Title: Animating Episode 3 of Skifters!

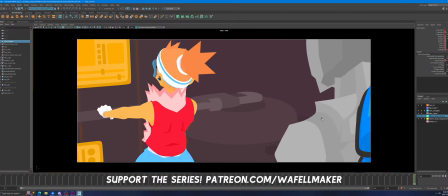29:39 Dun, dun, dun.
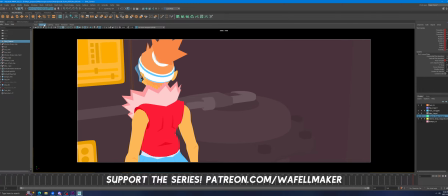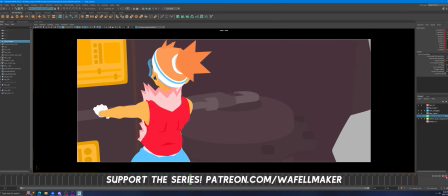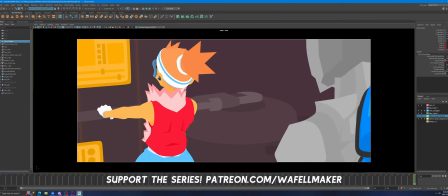29:56 Oh.
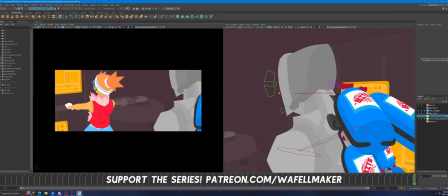30:04 Boo.
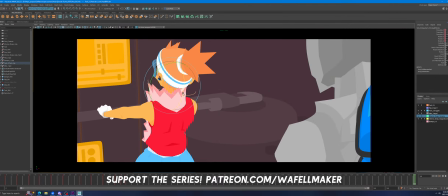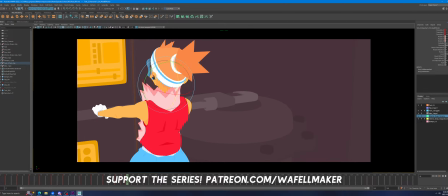30:11 How's it going, record?
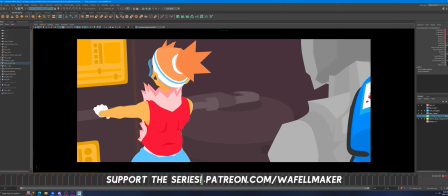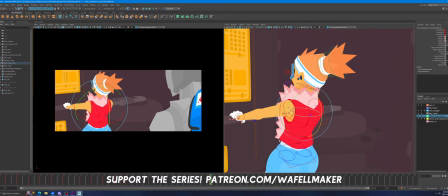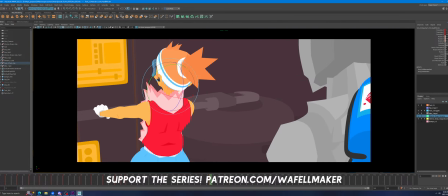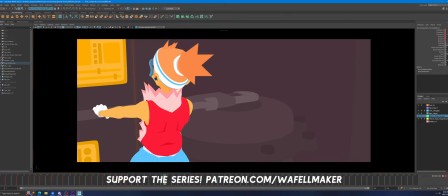30:39 Boop. Boop. Boop. Boop. Boop.
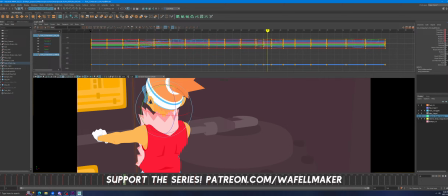How's it going, Tank Engine?
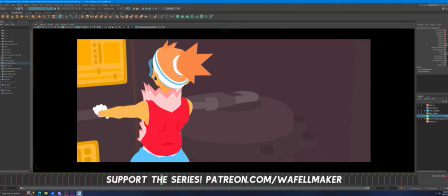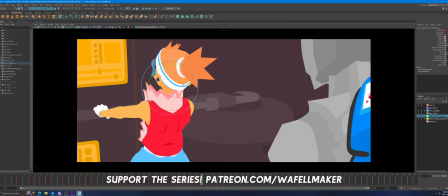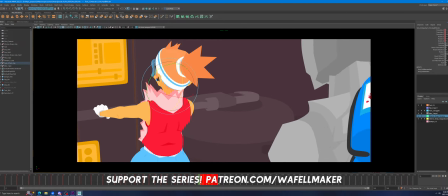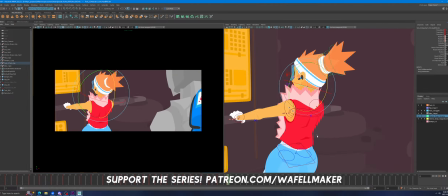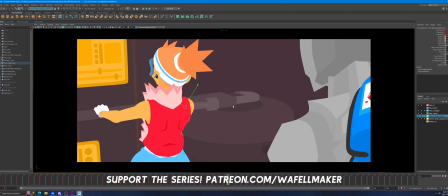32:00 What's my favorite character? My favorite character is definitely April.
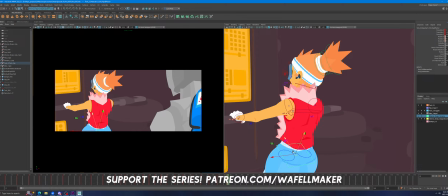32:06 Definitely April, for lots of reasons. Both design-wise and
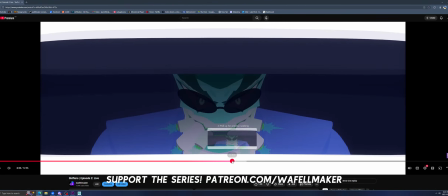32:18 character-wise. When I made her, she was made relevant to her prop,
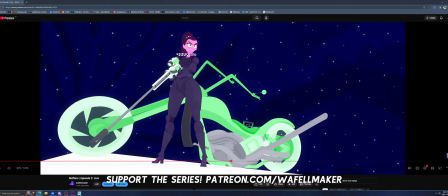32:27 which is this big bike. She is like 70% leg and then like 30% torso, you know? Because when she's riding on the bike, her bike is like so long,
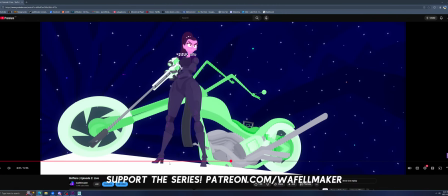32:45 like it's so huge that her legs have to like extend to like crazy far away.
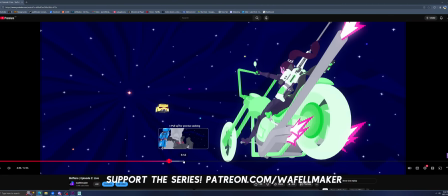32:53 So it ended up being kind of like, I wasn't going for that like 70-30 split.
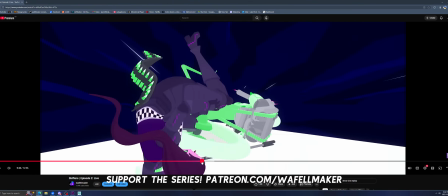32:59 I'm trying to find a good image of her on her bike, but there's not really a lot of that in this episode.
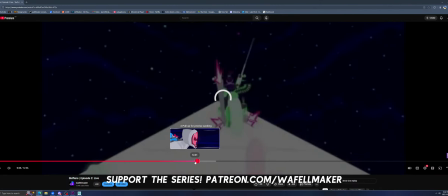33:05 I wasn't really going for that like 7-30 split per se when I
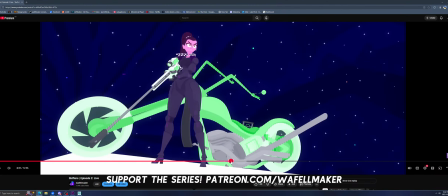33:12 started designing her, but I was like, I need her to fit on this bike well. So she kind of got stretched to this point, and I think it just makes all of her features really dramatic. Her legs are super long, and her torso is really tiny, and her hair is really long, and like all the props are really huge.
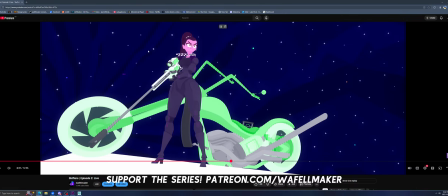33:31 Like just everything about what she's got going on visually is really fun.
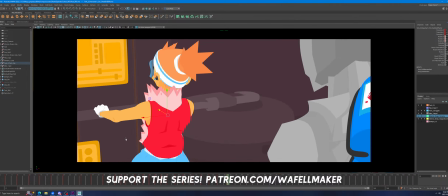33:37 And we haven't really gotten there yet, but we're going to.